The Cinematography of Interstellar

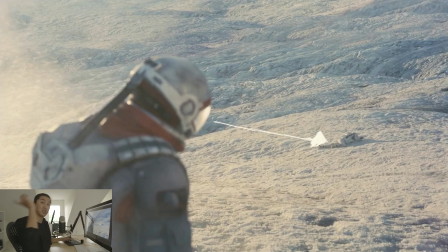Which I thought was really interesting as we get to the Tesseract scene. I don't know if I'm saying that right.
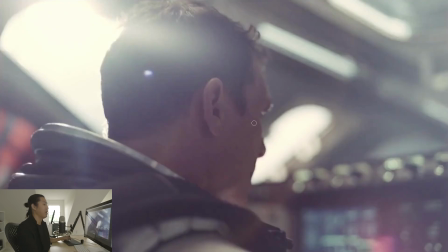I'm just pronouncing it how I've heard it. I have no idea how you spell it. Matt Damon kills a bunch of people, tries to kill him. He gets away clearly. And now they're going to get him. And this is a beautiful shot from that sequence. And they catch up to him eventually.
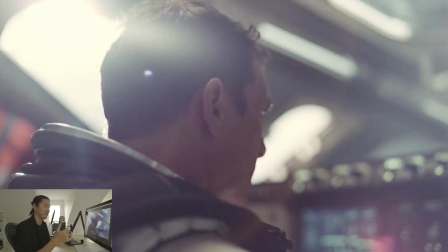Matt Damon kills himself by trying to improperly get into the space station. He blows it open and the whole thing just like explodes. Oh, I said effing.
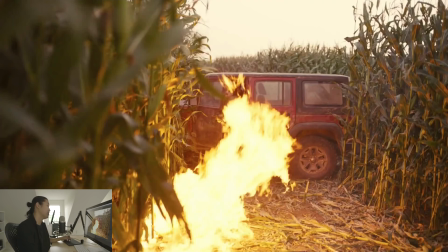I'm going to have to bleep that out. And here's a scene with the fire where she goes and sets off a fire to distract her brother.
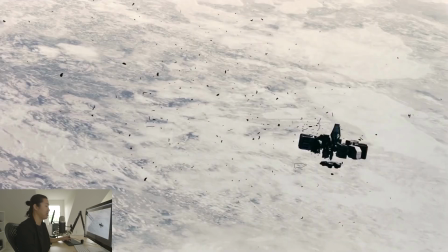And a shot of them trying to dock with this spinning station.
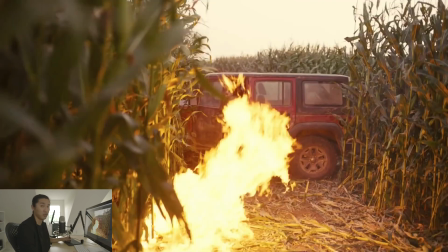Again, just kind of like, you know, two very desperate situations here to set something on fire and to try to dock with this moving station here.
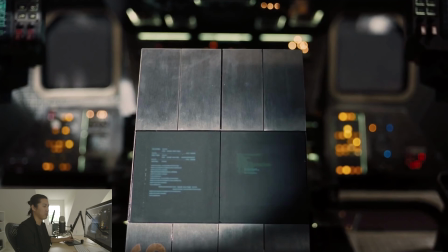So we're moving into Act 5. Act 5 is really the main last act of this whole movie, or this breakdown rather. So they redock and they have a plan. They're going to jump into the the number of times I've heard slingshot around a black hole or a planet has been a lot lately.
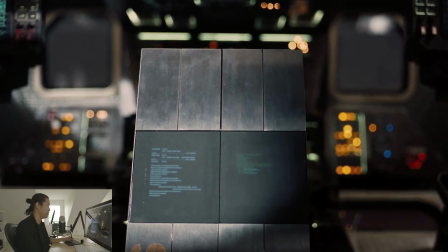I'm just like, oh yeah, I could have thought of that. That's what we do. Cool shot of TARS or Case.
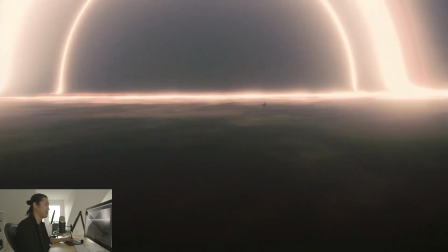I guess this is TARS. I love these robots. And they're going into the black hole. It's a slingshot around it.
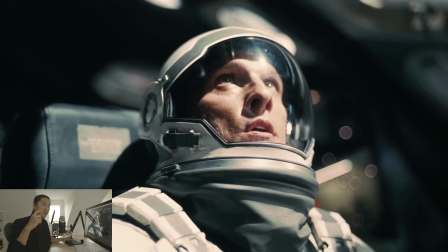And one thing I wanted to say about this, and people who criticize Chris Nolan, it's like, who really? You can't criticize Chris Nolan. I'm gonna talk about some of the lighting here that I feel like is a little bit weird, and then who am I to talk about that with Hoyte, you know, of course.
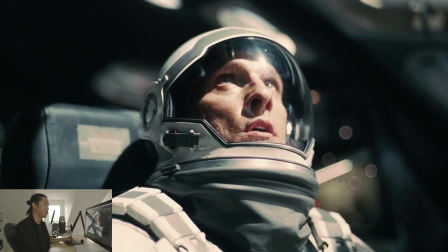But with some of these scenes, I felt sort of disconnected with the lighting from the outside to the inside. They felt very different to me. And I feel like other movies have tied it together more. Like, look at the light source on his, is like, if we look at the shadow quality, that's very,
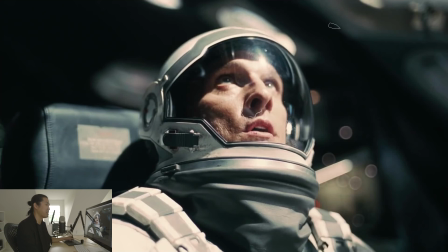feels like one light, which I get, which is the sun.
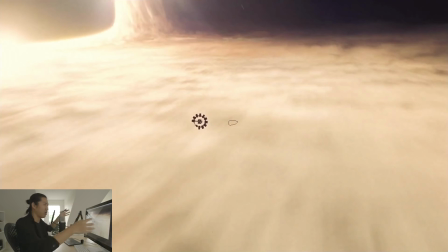But he's in this kind of environment where the entire floor and this entire, even though it's like it's a huge blanket of light.
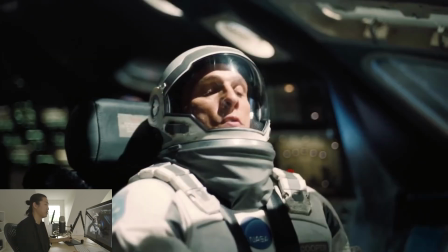I feel like the lighting coming through would be softer.
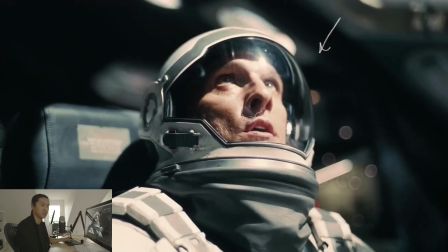You know, I didn't feel like this was the lighting coming through there. I thought that was kind of weird.
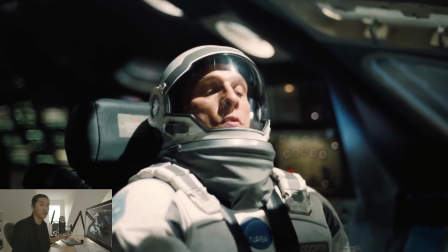And I honestly felt I love this movie and I love everything about it, especially the robots. But the lighting inside the ship, it was in the outs. I felt a disconnect there.
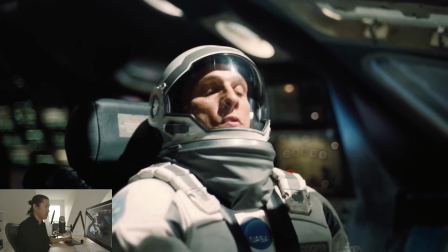And I wonder if a better virtual production solution for them would have been to show Hoyte just how this whole scene was going to come together and what was outside the window.
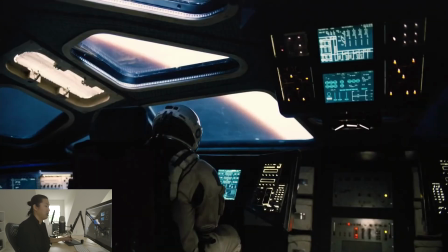I feel like the lighting didn't match that great. I think this is a scene where they were actually there were some scenes where they had practical screens out here, like some projections, and I think some of the movie could have used a little bit more of this. Like, I feel like this is more interactive. Like, that's actually a screen outside the camera. Some of that blue light makes it into here. See how there's blue light there?
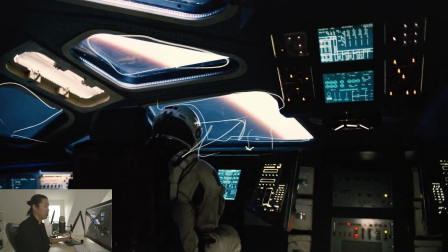And maybe the light hitting him is a little bit warm in the reflection of his helmet. Here I feel very sterile.
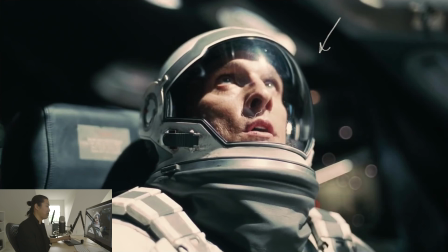Like, I don't feel a reflection of the background. I don't feel like the environment lighting matches as much.
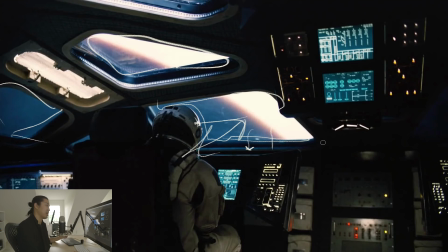This matches a lot better to me. I'm sensitive to that sort of thing, especially because I do CG and real world lighting now.
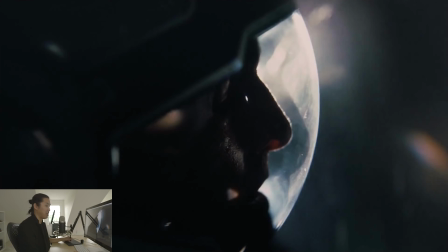I think this is as he's going into the black hole and he goes into the Tesseract. This is a beautiful scene. I thought this was actually going to be the cover photo. Very like Space Odyssey 2001.
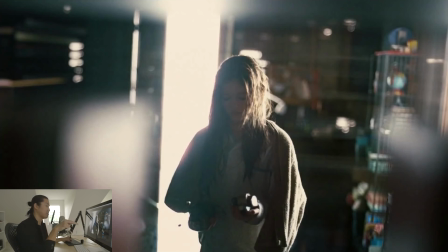And so he's in the Tesseract now, and he's looking through all these basically bookshelves. Which this is beautiful. I mean, this is beautiful, and this space that's been created by some fifth dimensional being or something is basically
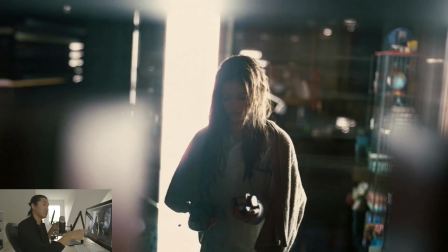they represent time in this one space, her room, in a three-dimensional space. So like as he goes to different spaces, it's different points in time, and that's just the coolest thing ever.
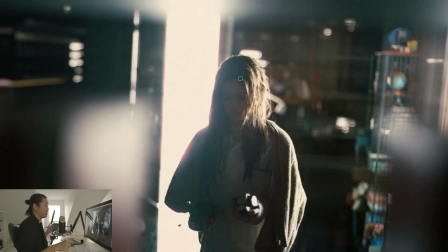And we're, again, with our extreme, like, this is like taking the anamorphic Panavision setting and turning it to 1,000, turning it to 110% or whatever, turning it to 11. That's the Spinal Tap. You're turning it from 10 to 11. This is the 11. If you had to make a Panavision look in post, it's, you know, the chromatic aberration.
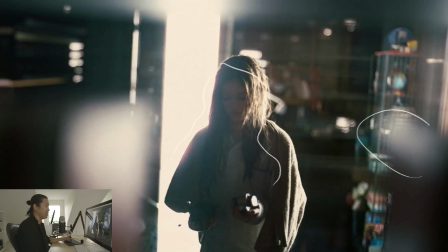This is called blooming. The depth of field. Actually, these don't look oval. Why aren't they oval? Maybe there's something weirder. Maybe they're distorting it this way. Maybe they're distorting it this way. I don't know. But it's very flary. And again, it's like the gravitational fifth dimensional being lens.
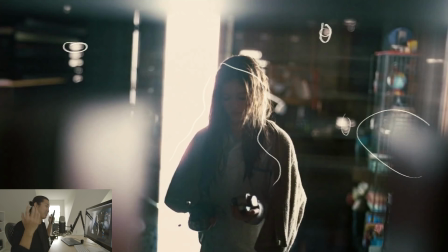That's why you've all loved Panavision for so long. You love it because it's the fifth dimensional beings telling you to love it.
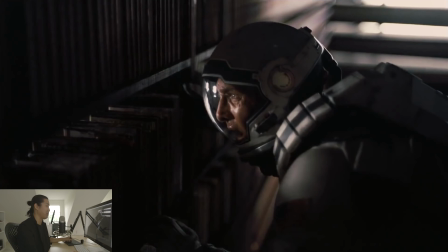That's why you love it. I figured it out. Panavision lenses. I figured out your magic. You guys are ahead of your time. Here's him looking through the bookshelf, and that's what he's seeing. Beautiful use of everything. I mean, just such a beautiful metaphor for time.
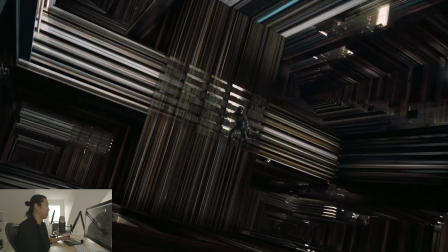And they actually built this set, which is incredible. There's definitely going to be some post extensions, but this is just so cool. Like, each one of these is the same space, just different points in time.
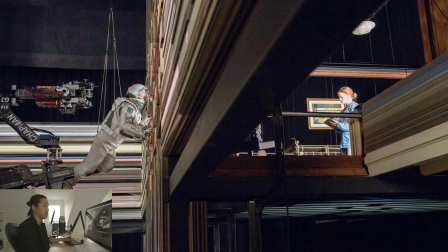That's just so cool. Here's a set photo to break the illusion. I know this kind of kills it, but I thought these were cool set photos of how they actually shot this thing. You know, like they went and built these. I'm sure they designed it in 3D, but here's a Chapman flight head or G3 with the IMAX camera on it,
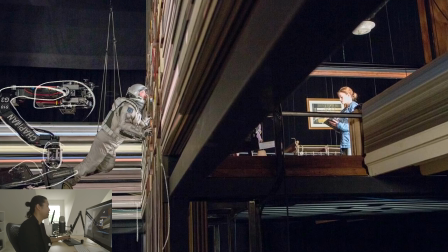overslung on a Super Techno 50, I would guess. And they're actually shooting this stuff, you know. Chris Nolan talks about not wanting green screen, and I guess historically, talking to some of his VFX people, he doesn't shoot with a lot of green screen. So much of this is
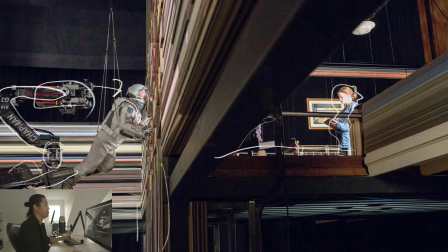miniatures, like the spaceships, and so much of it is practical, you know, and very little is being done with adding completely CG backgrounds and that sort of thing.
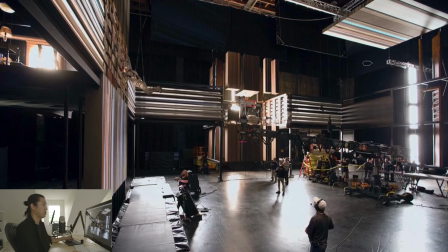Here's a wide of the set. Kind of a simple set overall. Seems like things are rigged to move, like that might move around. Like maybe he might even bounce light into it, I don't know. Here's the main set, and the crane comes up and looks through back here. Pretty awesome. I wonder what all these people are doing. Everyone's looking up at them. Looking at some of the
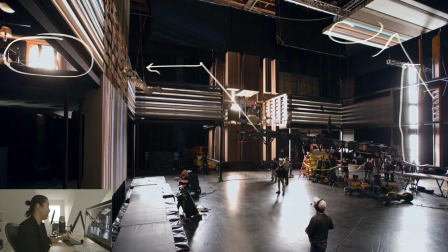lighting. They have like definitely a lot of this side image 80 lighting type stuff going on. And then just, I guess, like really big light sources just bouncing around the room and kind of hitting him.
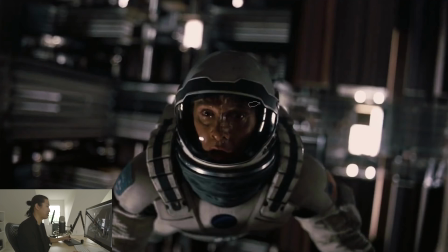Pretty cool. I like this scene. Again, we kind of have like these window sources, which we kind of saw are these image 80s, I think, over here, or Luma panels. They feel like windows, and I think that we're using a lot of window lights in here.
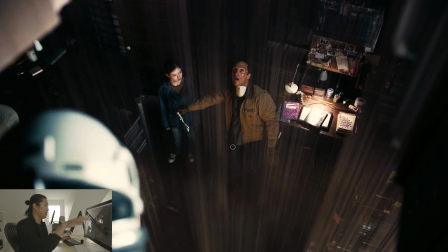I think that's it for the B-roll. Here's him looking back in time, where he's giving the coordinates, and he's typing them out in Morse code by interrupting gravity. Standard stuff.
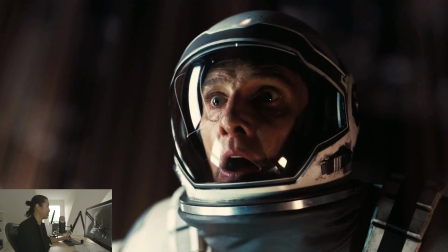big old image 80 reflection here. Again, feels like a window. This eye light is like always a revelation when we have the eye lights in this movie like that, when we really see into their eyes. I feel like they really withhold that in a lot of scenes. Like, you don't have eye lights, you don't see into their eyes.
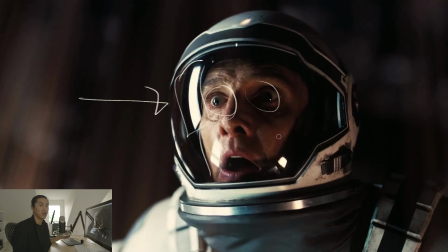But when you do, it's meaningful, it's impactful. Especially on a big screen, close-ups on a big screen with a big eye light, you see something. There's the light in their eyes. And they're intentional. So the way that you're intentional with eye lights, unlike me, who would put an eye light on everything, I'm like, now you look good.
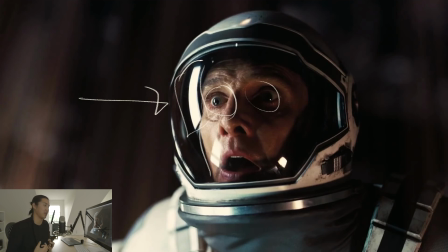Now you look good. It's like they withhold it. You hold back that feeling that you get from the eye lights. You withhold the eye lights until you want to selectively use it. They do that because they have patience and they're good filmmakers.
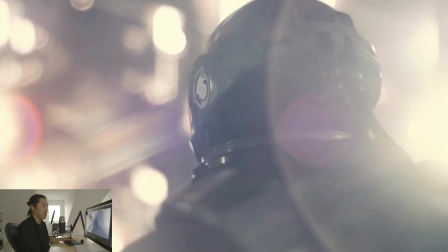Here's, I think, as the whole thing is starting to, I think, collapse, right? We have this beautiful flare shot. Again, this is like practical use of lighting and effect, to give an emotional feeling.
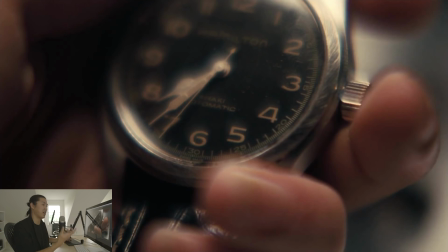Very blurry little diopter. I would assume this is a diopter. A close diopter just shifted at an angle would give you this kind of an effect.
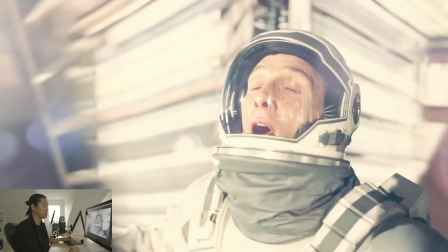And then here's as the tesseract starts to collapse. Again, blinded by light. There's just too much light. And I think light always is like the God light. I think that this is, there's always this reference with heaven that it's like the blinding pearly gates of heaven is this blinding light.
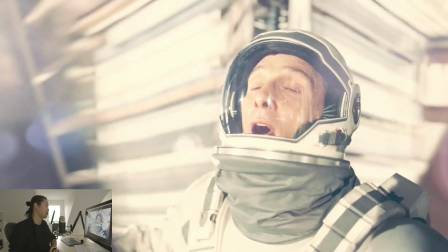And I think that's what's kind of happening here.